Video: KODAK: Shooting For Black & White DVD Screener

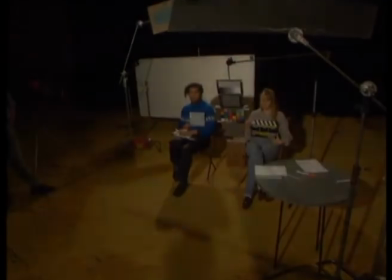0s
Roll it, first one.
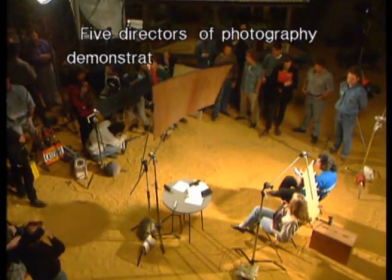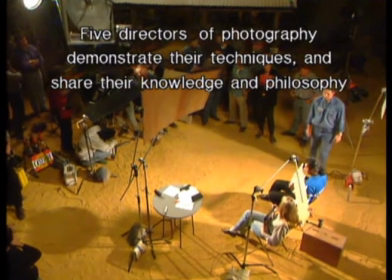11s
Stop.
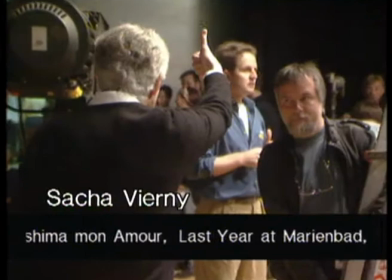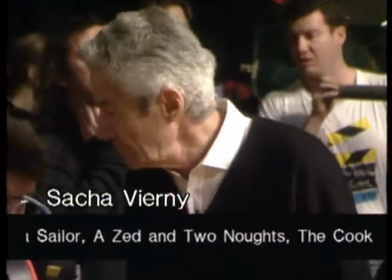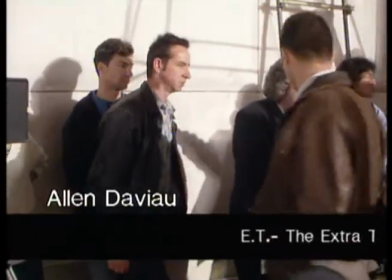25s
It will actually be on your converging angle, I think.
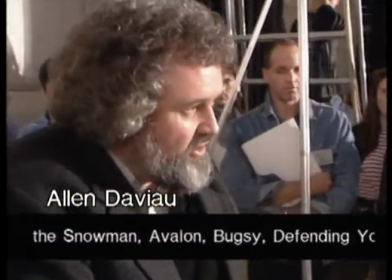29s
But if it's something along these lines, As they're looking to each other, and it's just shifting like this, you're just holding the two.
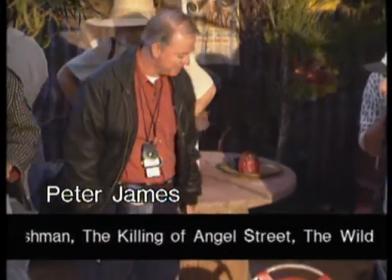37s
I'm going to ask Tracy, where am I at a shot? Am I feet at a shot here? Tracy?
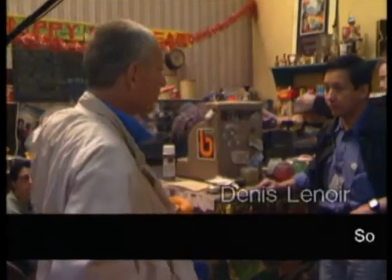45s
My feet out. Am I in a shot? So the lighting in, with the light turned on,
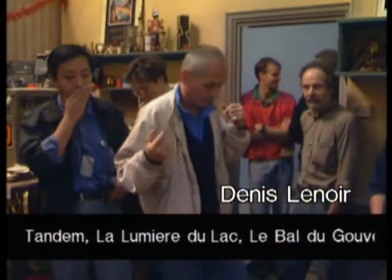52s
it will be seen from this point of view first, as possible.
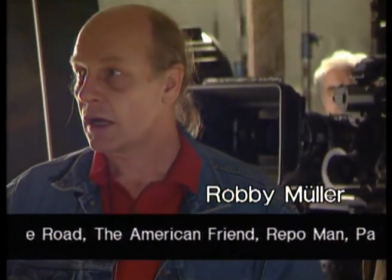63s
because when he gives his face more then everything changes again and now we have I would have a set and hold the same or his face inside we have we forgot
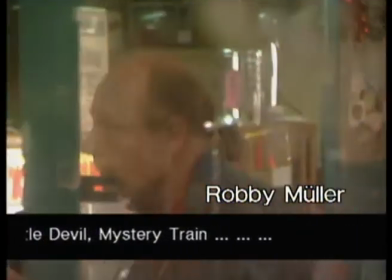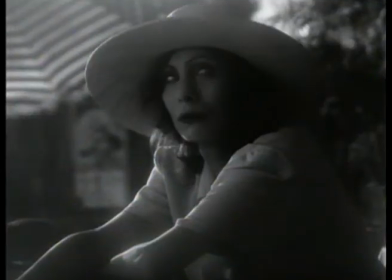77s
rather than emphasizing the lighting I wanted to emphasize you know image
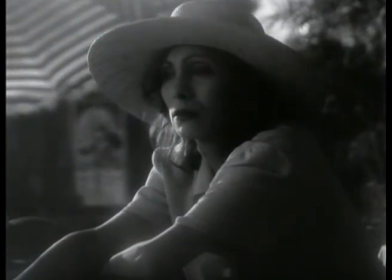82s
texture first thing we did was we utilize the 137 frame the old Academy frame rather than 185 which is what we've done the other the contemporary exercise on and I think it's going to be interesting to project that in that ratio to see black and white in that ratio which is what you associate most with black and white is the older ratio and to utilize the kind of framing that they did in the silent film which was a different thing where you had images that were static more often than not and it was a simple reason for it and that is that the cameraman was hand cranking the camera and so one hand was occupied by doing that. So he might be able to work out a pan with his left hand, but not so much panning and tilting at the same time. And it's interesting because cameramen at that time had the capability of using motors. I think there were motors from cameras from 1919, 1920 on. It was not a big deal, probably even sooner, but I mean readily available. But they preferred to hand crank because they felt it was part of their photographic style because they controlled motion and how motion was going to be recorded. I had already done a little meditation on that kind of thing in Avalon with the the use of stretch printing. Here we couldn't go through stretch printing so what I decided was just to make a modified
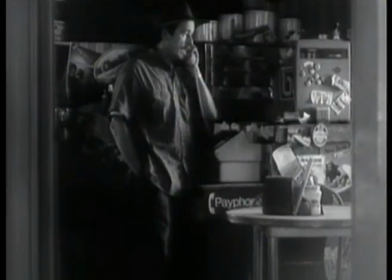159s
21-22 frame per second so just slightly sped up to give a little bit of that movement texture to the image.